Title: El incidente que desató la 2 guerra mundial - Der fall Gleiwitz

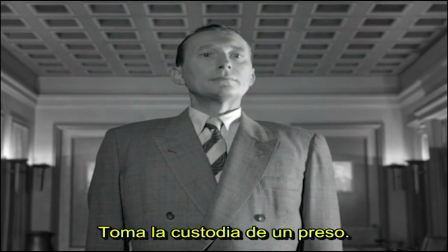4:03 Al siguiente le ordenan buscar un preso de un campo de concentración y finalmente vuelven a presionar el timbre para ver ahora
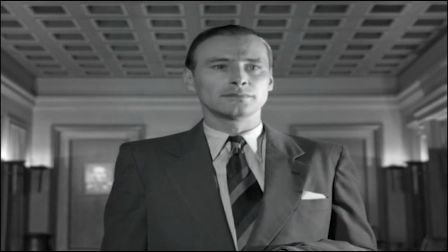4:09 a Naujok recibiendo una misión que consiste en provocar un grave incidente internacional que desencadene la guerra.
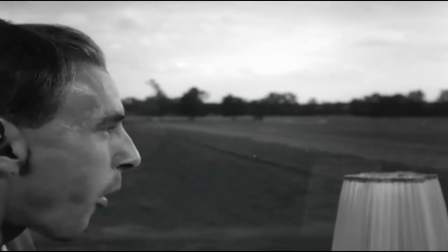4:15 Qué hermosísima manera de presentar una historia. Al espectador le han ofrecido un puzzle como reto para ir reconstruyendo este plan.
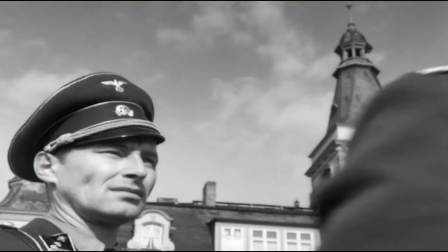4:22 Es una forma muy potente de arrancar la película, lanzando un desafío e invitándonos a preguntarnos para qué necesitan esa combinación de elementos.
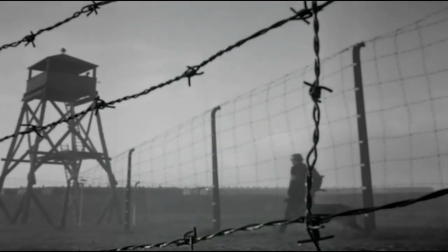4:30 La cinta continúa llevándonos con cada uno de los encargados de hacer los recados. Merece la pena mencionar la elegancia de transiciones como esta.
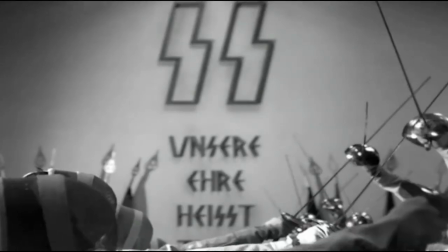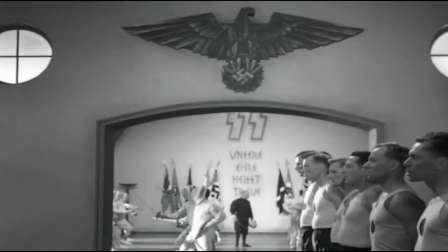4:46 Imágenes y sonidos se van fusionando para enviarnos de una localización a otra. Finalmente, las distintas piezas van encajando.
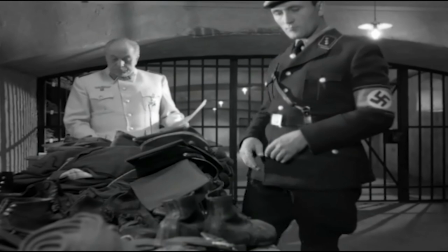4:53 Necesitaban los uniformes de militar polaco para disfrazar a los seis soldados alemanes de la reserva con la intención de parecer del otro bando.
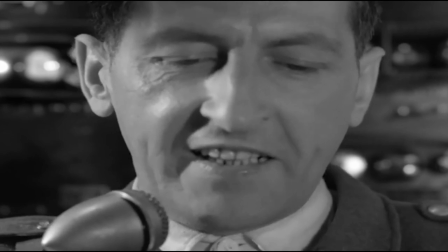5:00 Era imprescindible que supieran hablar polaco porque su misión era lanzar un mensaje por la radio en la que
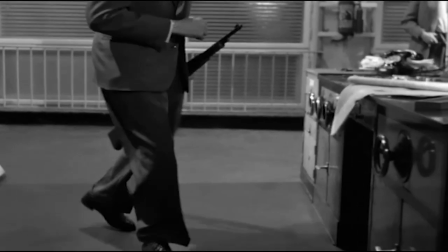5:06 invitaban a la población eslava a que se levantase contra los alemanes y de paso preparase una limpieza étnica.
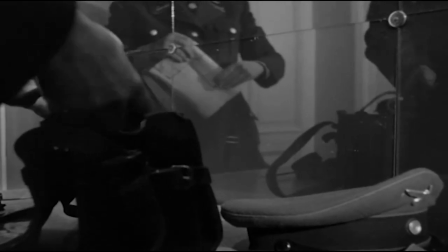5:12 Resulta más que irónico lanzar ese mensaje para poder reaccionar haciendo exactamente lo mismo.
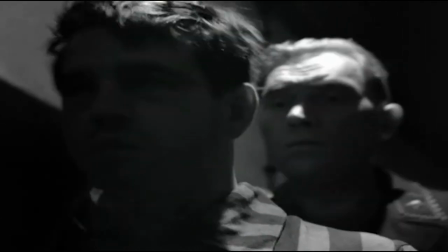5:18 Pero aún faltan más piezas. ¿Para ¿Qué necesitaban al preso del campo de concentración?
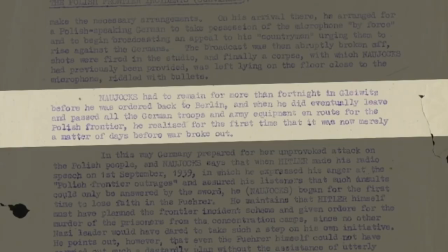5:23 Bueno, lo primero una aclaración. En el testimonio que entregó Now Jokes se mencionó que fueron varios los reos los que sacaron.
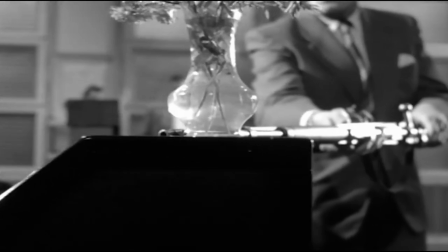5:29 Y existían varios propósitos. El primero era simular que hubo un combate en la radio para poder tomarla, haciendo ver que el incidente no era solo una chiquillada,
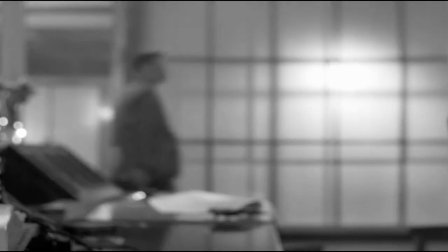5:37 sino que los polacos habían provocado un tiroteo que incluso terminó con bajas en todas las direcciones.
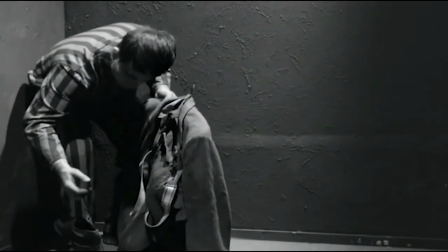5:43 Por otro lado, los presos fueron seleccionados así para llevarlos a la frontera, disfrazarlos y acabar con su vida.
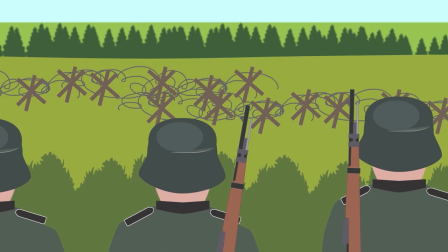5:50 Así tenían una demostración de que los polacos habían cruzado la frontera y estaban incumpliendo sus tratos.
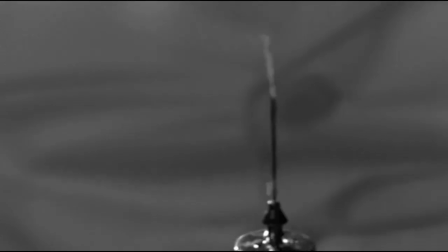5:56 Lo más grave de esta parte es que a esos prisioneros los sedaron para trasladarlos a las instalaciones radiofónicas y allí los dispararon.
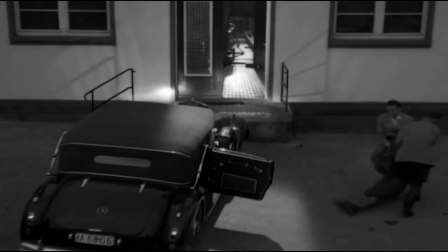6:03 Y si os estáis preguntando por qué, pues para que la escena del crimen estuviese creíble.
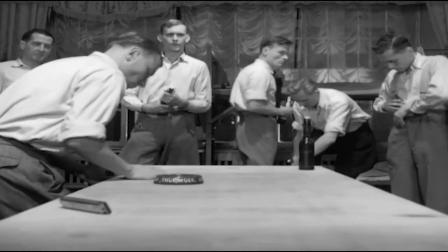6:08 Vamos, que a los tipos los trataron como a un trozo de carne con los que diseñar pruebas falsas.
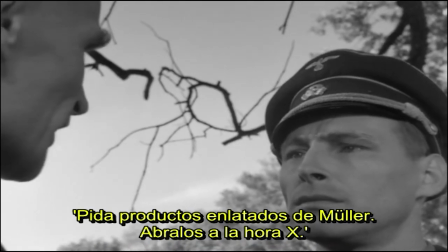6:13 De hecho, la palabra clave para poner en marcha la misión era, pida productos enlatados y ábralos a la hora X,
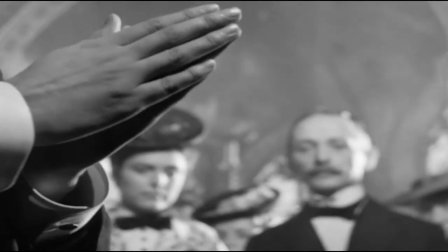6:20 entendiendo por X la hora en la que iba a empezar el asalto, y que por supuesto concluiría dejando como rastro esos cuerpos humanos.
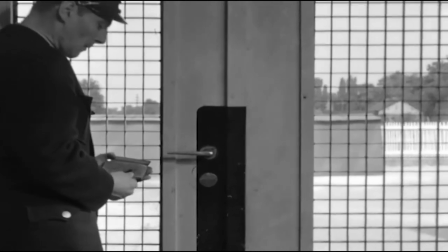6:27 Y ahora que ya más o menos sabéis el destino de los protagonistas, os puedo mostrar una escena que tiene la peli.
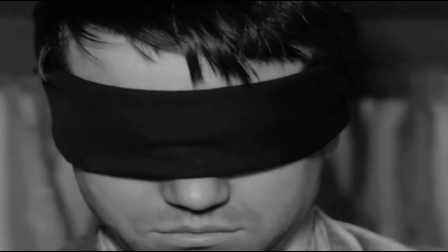6:32 Cuando conducen al reo desde el campo de concentración hasta su nuevo destino, el tipo va vendado, y lo que hace la cámara es transmitirnos la incertidumbre de su viaje.
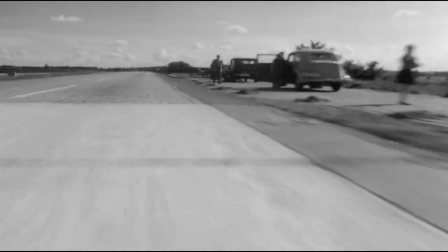6:41 Además, la forma que tiene de hacerlo es muy original. Mirad, de nuevo la música juega un papel muy importante a la hora de generar emociones.
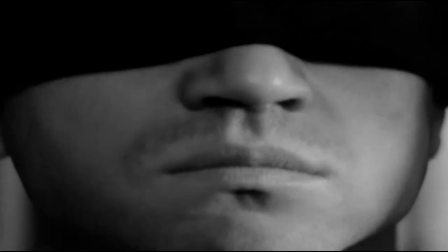6:48 El sonido, los paisajes que pasan rápido, los primeros planos a la venda que nos invitan a pensar en qué estará pensando o si se está orientando.
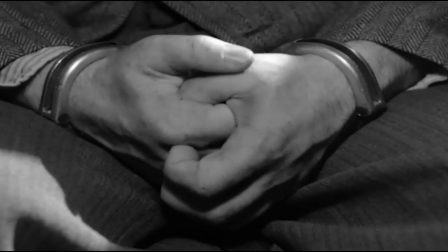6:56 Ese momento tan tenso queda interrumpido de golpe cuando tienen que ceder el paso a un tren que se cruza en su camino.
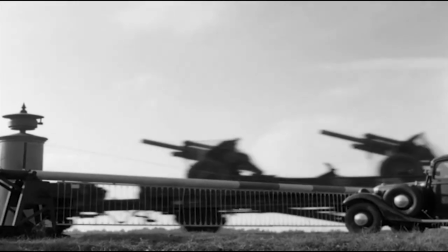7:02 Los vagones van repletos de armamento militar, de tanques, de artillería pesada, de camiones y de otros vehículos.
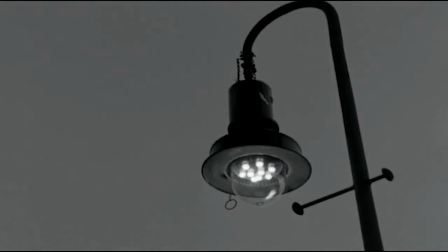7:08 En fin, que la guerra ya estaba en marcha, aunque uno de los contendientes aún no lo sabía.
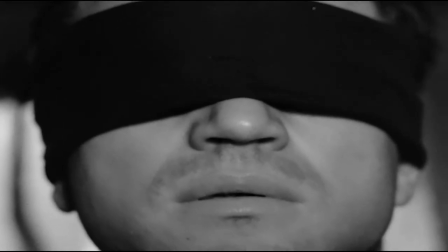7:14 La reacción del pasajero cuando intuye qué es lo que tiene delante de sus narices es apretar los puños,
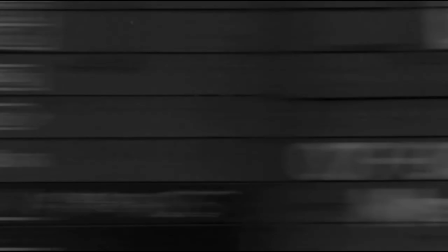7:20 aunque mejor es el detallito que deja el director recordándonos el colaboracionismo de Mercedes-Benz con el régimen alemán.
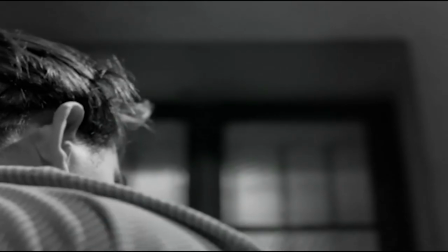7:27 Además, el plano hace que parezca una mirilla. También relacionado al preso, me encantó un plano que con muy poco transmite mucho.
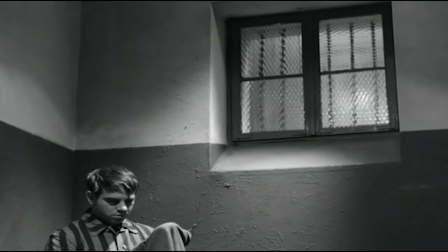7:33 Fijaros con el tipo en una esquina del cuadro, mientras que el protagonismo recae sobre la ventana,
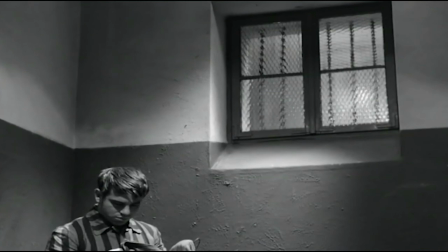7:38 como símbolo de libertad, que se encuentra cerrada y con verjas al otro lado del cristal.
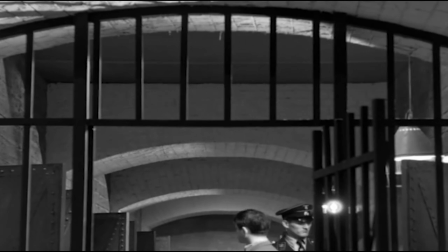7:43 En prisión este personaje tiene otra secuencia igual de conmovedora cuando está tomando su última cena.
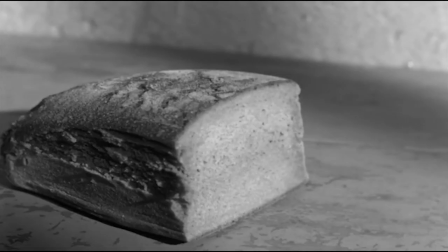7:49 Acostumbrado a las cadencias del campo de concentración, ese mendrugo de pan y una sopa es un puro banquete.
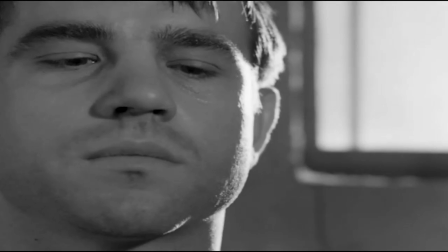7:55 Pronto entiende que ese es el gesto piadoso de sus captores y que su destino se acerca a su fin.
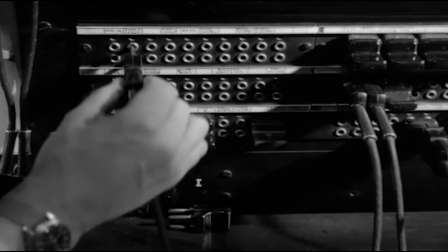8:01 Si os digo que al final consiguen ocupar la radio, emitir el mensaje y acabar con el infeliz del que llevamos hablando un rato no creo que se pueda considerar como spoiler.